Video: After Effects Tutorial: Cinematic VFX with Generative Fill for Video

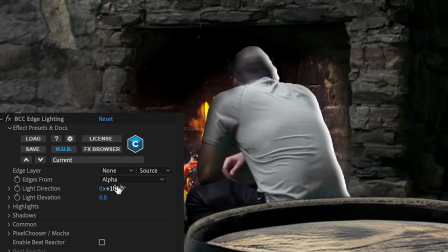So I'll use BCC edge lighting and I'll tweak the light direction and the elevation,
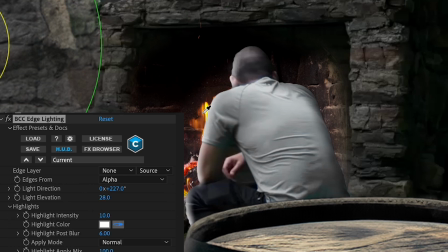as well as the highlight settings like highlight color, highlight intensity, and post blur.
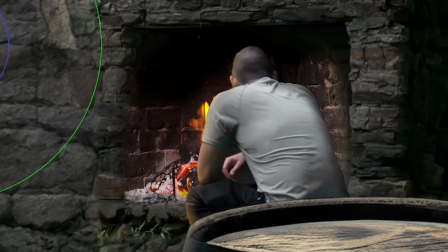So now since my fire actually changes intensity as fires do,
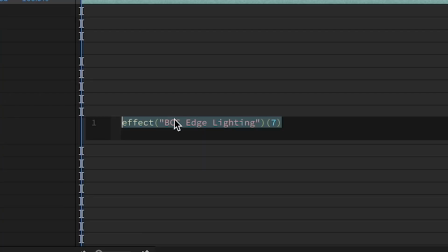I'll actually option click on my highlight intensity and I'll use the wiggle expression to make this parameter randomly change intensities throughout my comp.
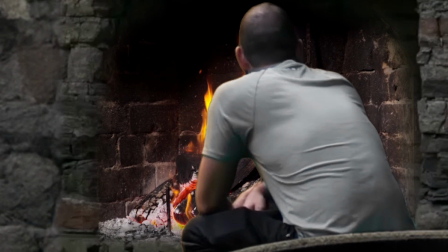And you see how that looks, it really brings a sense of realism to the scene here, it looks really good.
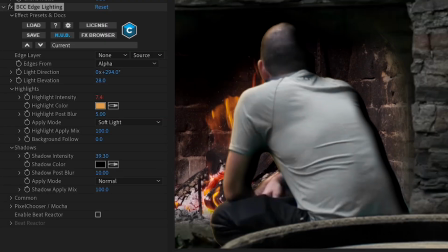All right, so finishing off this effect, I'll boost up my shadows to blend it in with my scene a little bit more.
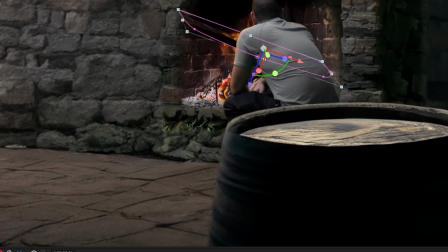Now I'll duplicate my fire layer. I'll change the orientation so it looks like it's a reflection on the ground.
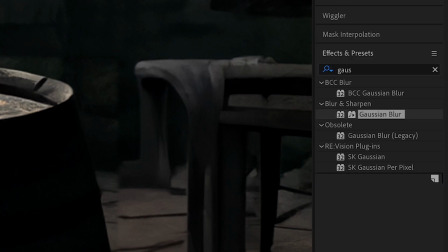I'll lower the opacity to about 20%, and I'll add a Gaussian blur to it. And you see it's kind of a nice reflection on the floor there.
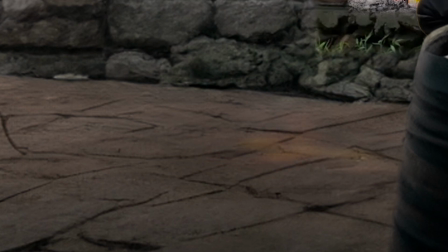It just gives us a little bit more movement in our scene and makes it more believable. Next, I'll create a camera.
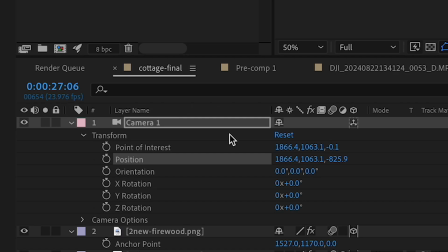I'll adjust my foreground objects here in Z space. And then in my camera settings, I'll animate the point of interest and position keyframes.
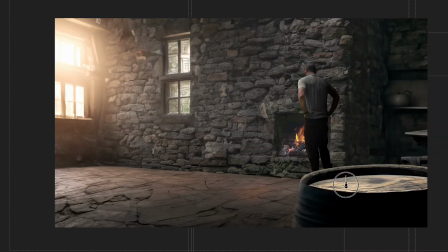And using the dolly to cursor tool, I'll simulate a dolly out movement. And with some final color correction, here's our final result.